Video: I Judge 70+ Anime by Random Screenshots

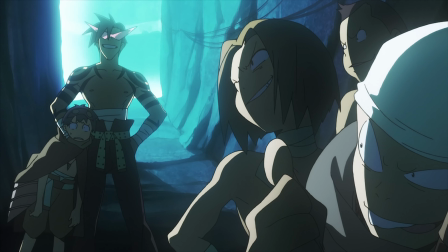33:31 Again, it's bold to set up most of a shot in shadow.
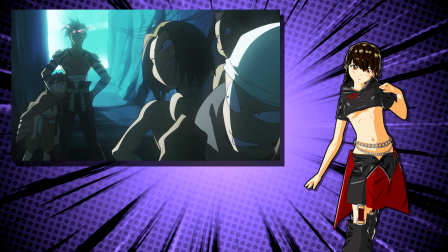33:35 The lights focus on the dudes to the right, while the framing makes the dudes on the left the stars, even though they're being backlit.
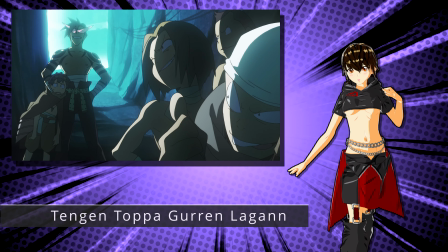33:42 It makes sense when you realize Gurren Lagann starts off underground with dark tunnels.
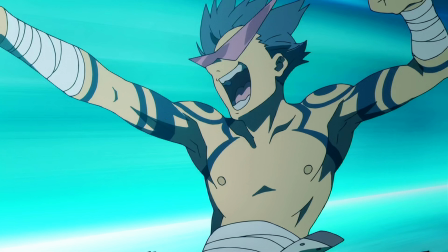33:48 This frame is exactly 5 minutes into the show, before anything crazy happens. I decided to grab the same timecode from the movie version, and here's what I got instead. More Kamina. He occupies the frame nicely, and it shows off his confident attitude.
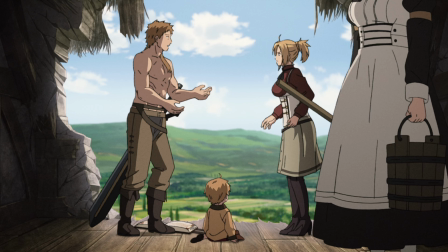34:07 This one definitely tells a story. A young boy sitting between his arguing parents.
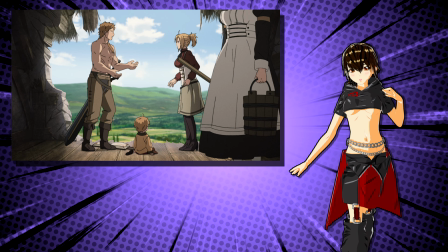34:12 A massive hole in the wall shows off the vast countryside behind them.
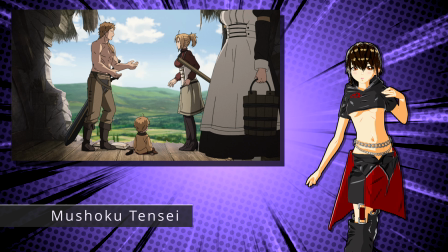34:17 This is Mushoku Tensei, following young Rudy's first successful attack spell.
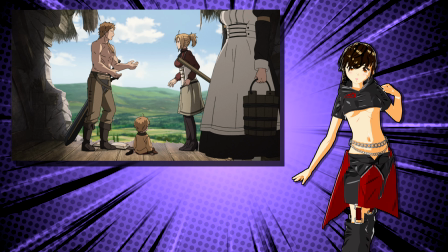34:22 Should they be more excited about his progress, or upset by the collateral damage?
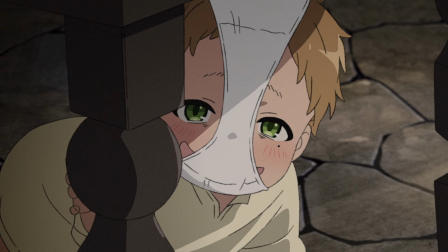34:27 For as great as this shot is, I wonder how it compares to this money shot of baby Rudy. This one expression brilliantly captures his lecherous side.
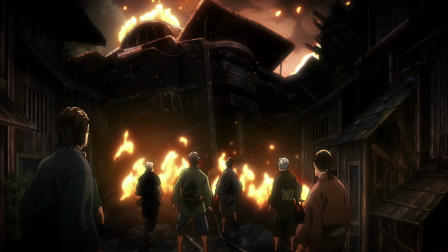34:39 In terms of portraying a disaster, this frame does well. A giant metal structure has crashed into a village alleyway, igniting the surrounding area in flames.
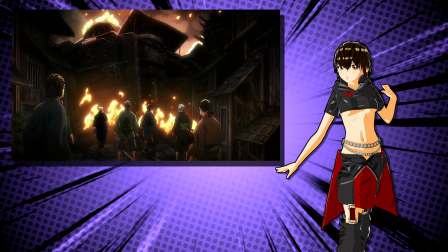34:48 A group of concerned villagers look on at the destruction, eclipsed by carnage.
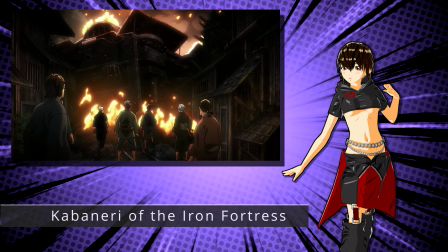34:54 Kabaneri of the Iron Fortress is a beautiful anime, and even this establishing shot sets the mood.
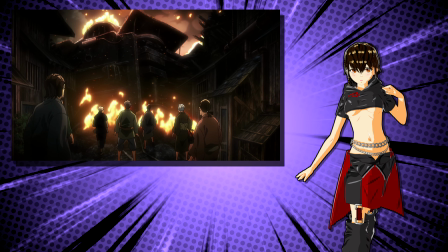35:00 They have no clue a horde of the undead are about to climb up over that train. This
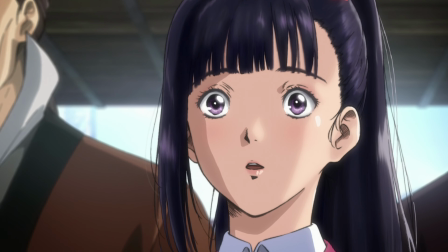35:06 show in particular likes to highlight its own money shots, switching to a more detailed style on key facial expressions. Personally, this is the kind of shot I was hoping for. Can't complain here.
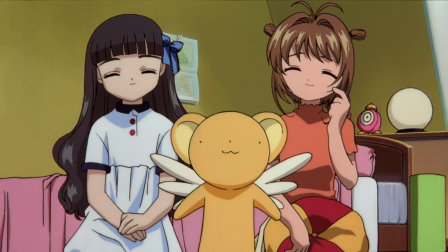35:19 This is a perfect trio. A cute, excitable mascot in the center, standing in front of two girls who smile at its antics.
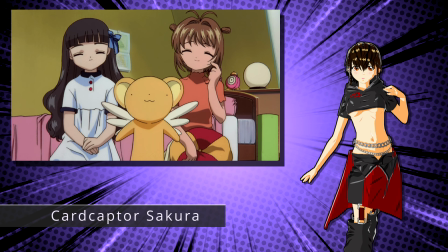35:27 This is cardcaptor Sakura.
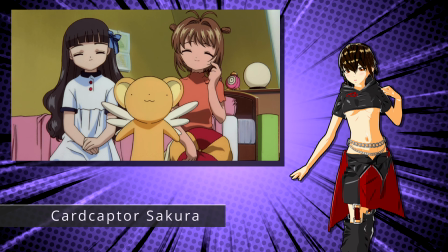35:30 Kero can certainly get ahead of himself, and Sakura's embarrassment provides the slightest bit of harmless tension.
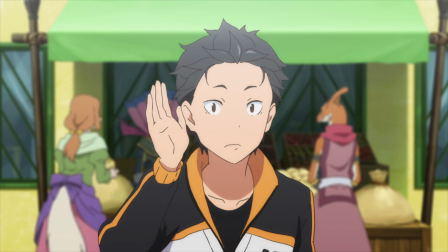35:38 Another neat in a tracksuit. Why is that so common for shut-ins? Unfortunately, this frame derives most of its value from context.
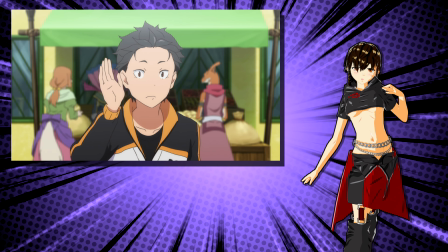35:48 By itself, it's just a dude trying to listen to a POV subject at what appears to be a fantasy marketplace.
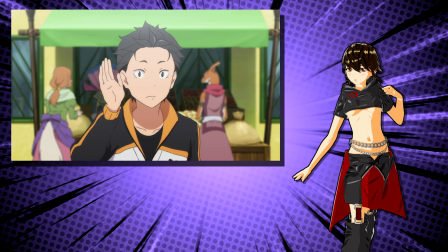35:56 Curiously, there's some dinosaur-looking guy blurred out in the background.
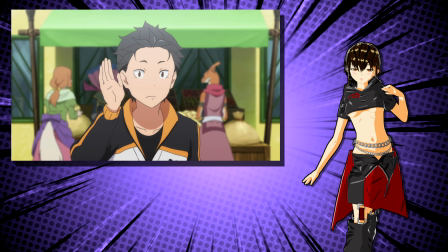36:00 Only by watching ReZero would you know that this is the place Subaru often returned to after dying. Without that, the most interesting thing about the shot is how Subaru isn't dressed like the other people behind him.
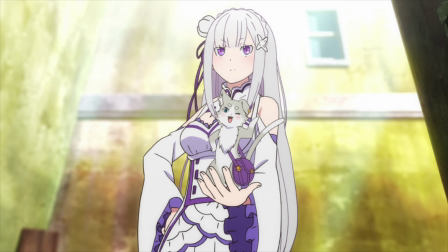36:13 I'm more engaged by this frame of Amelia. It's angled upward, presenting her as empowered. Puck basically takes the role of MC, presenting her like a major figure.
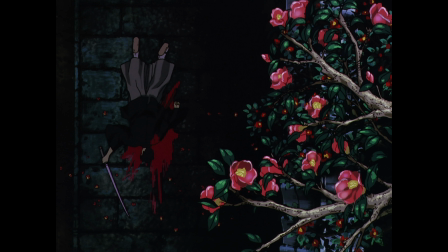36:26 Oh. Here's one of the best frames in the video, easily. A split composition with a dead samurai on the left and a growth of flowers on the right.
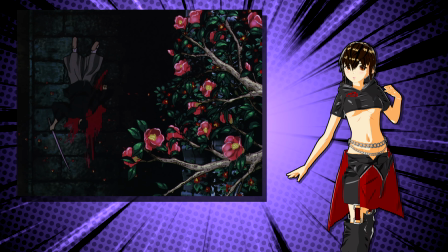36:35 There's something grotesque about such beauty flourishing so close to death.
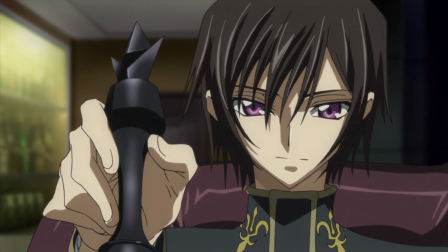36:40 It's a fitting contrast from Rurouni Kenshin's OVA, Trust and Betrayal. What a damn fine arrangement. Oh, well, this speaks for itself. If you want to know about Assassination Classroom, this frame sums up most of it.
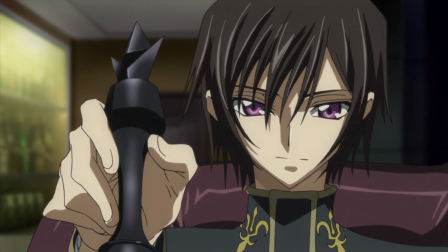36:56 A group of students being taught by a smiley-faced alien. The only thing it's missing is how the students are tasked with killing their own teacher. The frame's not exactly mind-blowing, but it doesn't need to be.
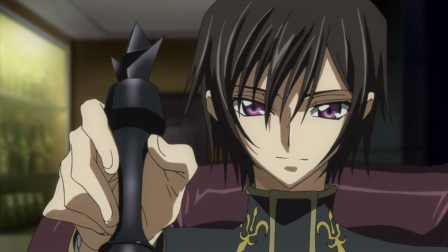37:10 Finally, we actually land directly on a main character portrait. A well-dressed young man holding up a chess piece.
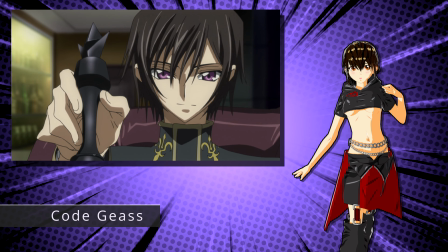37:17 Such is emblematic of Lelouch from Code Geass. Knowing nothing else about him, it's safe to say he's a man of strategy and intellect.
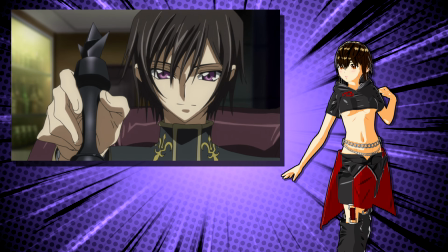37:26 In fact, this is the shot one could use for his personal profile.
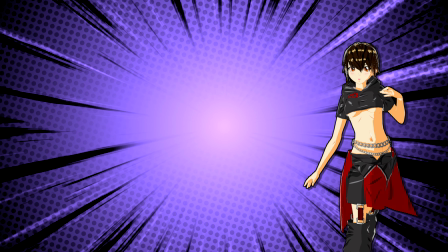37:31 With that, we've gone through 73 different anime series.